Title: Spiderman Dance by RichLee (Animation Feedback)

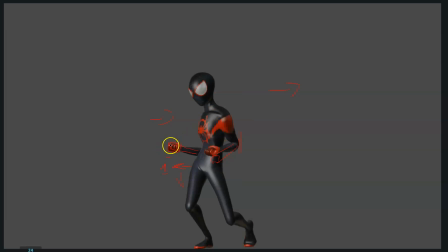And you see how I draw the hands are like here, and then when he straightens the arms, maybe move the arms a bit further away, so a bit more to the left.
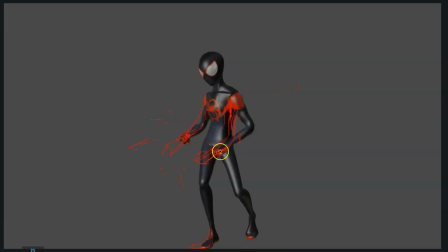That way we keep the hands more or less in the same place, and in this way the audience has some, like, it's not that the whole body moves together like you have it here. See how the whole body is starting to move and boom, they move all together.
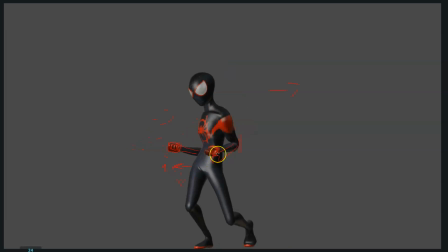In this way you have also overlap. The arms stay more or less on the same place, although they are straightening, but they are straightening because the body is moving back. But they also create the feeling that they are overlapping because they are in camera framing, they are not moving that much, the hands.
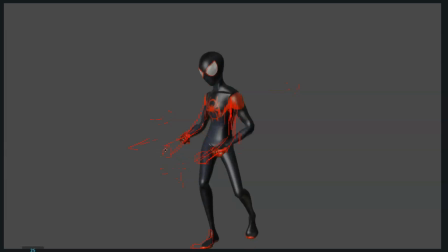So it would create a nice contrast. So yeah, I would straighten the arms here. Also be careful here how he's pushing himself back, but this foot is already sliding. So make sure that this foot stays on the same place as he pushes himself back.
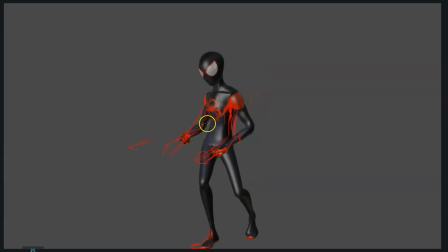And then also see how the arm is bent this way and then is bent this way. There's quite a lot of change. So maybe I would try to ease in that transition. So maybe if the arm is a bit more straighter here,
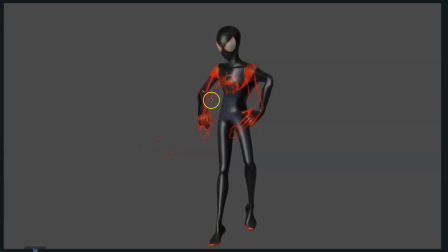then start to rotate switch the angle from this angle to this angle, but in a more progressive way, not that much in one spot, in one frame, but maybe like I drove here, maybe start here.
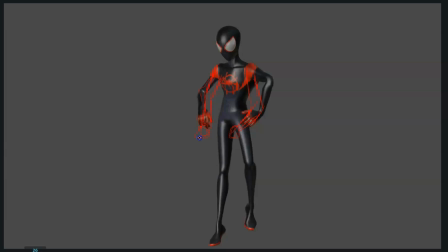Also see how I pose the hand so that it almost feels like it's flowing the arm is creating a motion path, so it feels almost like it's flowing, the arm of creating an arc when moving. So like also tracking the wrist, that the wrist creates an arc.
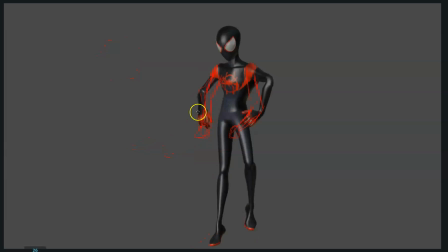And also maybe I would also, if the wrist, you see how the arm is moving up here, and in this frame it would keep moving up, I would keep moving it up, so we would have something like this. Sorry for the drawing again. And then
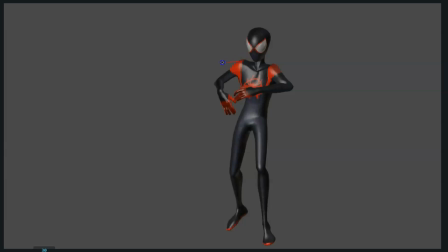see how I would keep moving it up, and then I would start to open it up here a bit. So open it up, then I keep moving it up a little bit and open it up more, a bit more here,
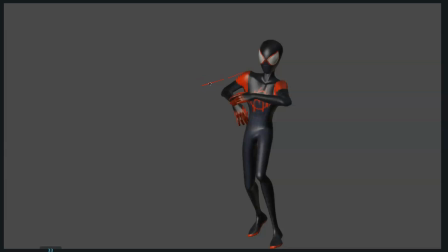and then here I would start to move it down, and then this transition I would start to close it again.
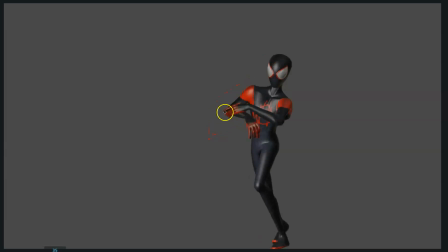So would be something like this, and almost in the pose here, and then you would get to the pose. So that way you would get that overlap.
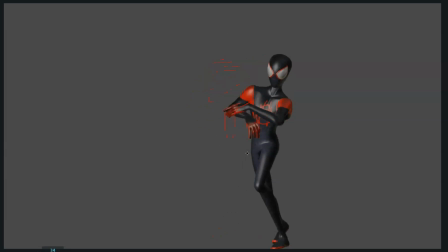I don't know if it would be great, but you see the feeling of just getting the arm up, then it starts to open in the air as the body goes down. So you create that also, that overlap where one part of the body stays more or less on the same place,
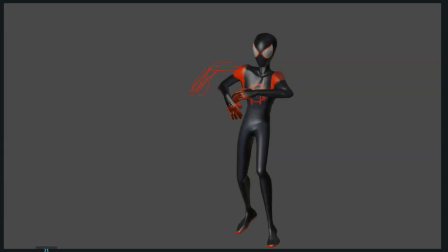where the other part, or like keeps moving in one direction while the other part is already going down. And it also opening the arm and then boom, back down.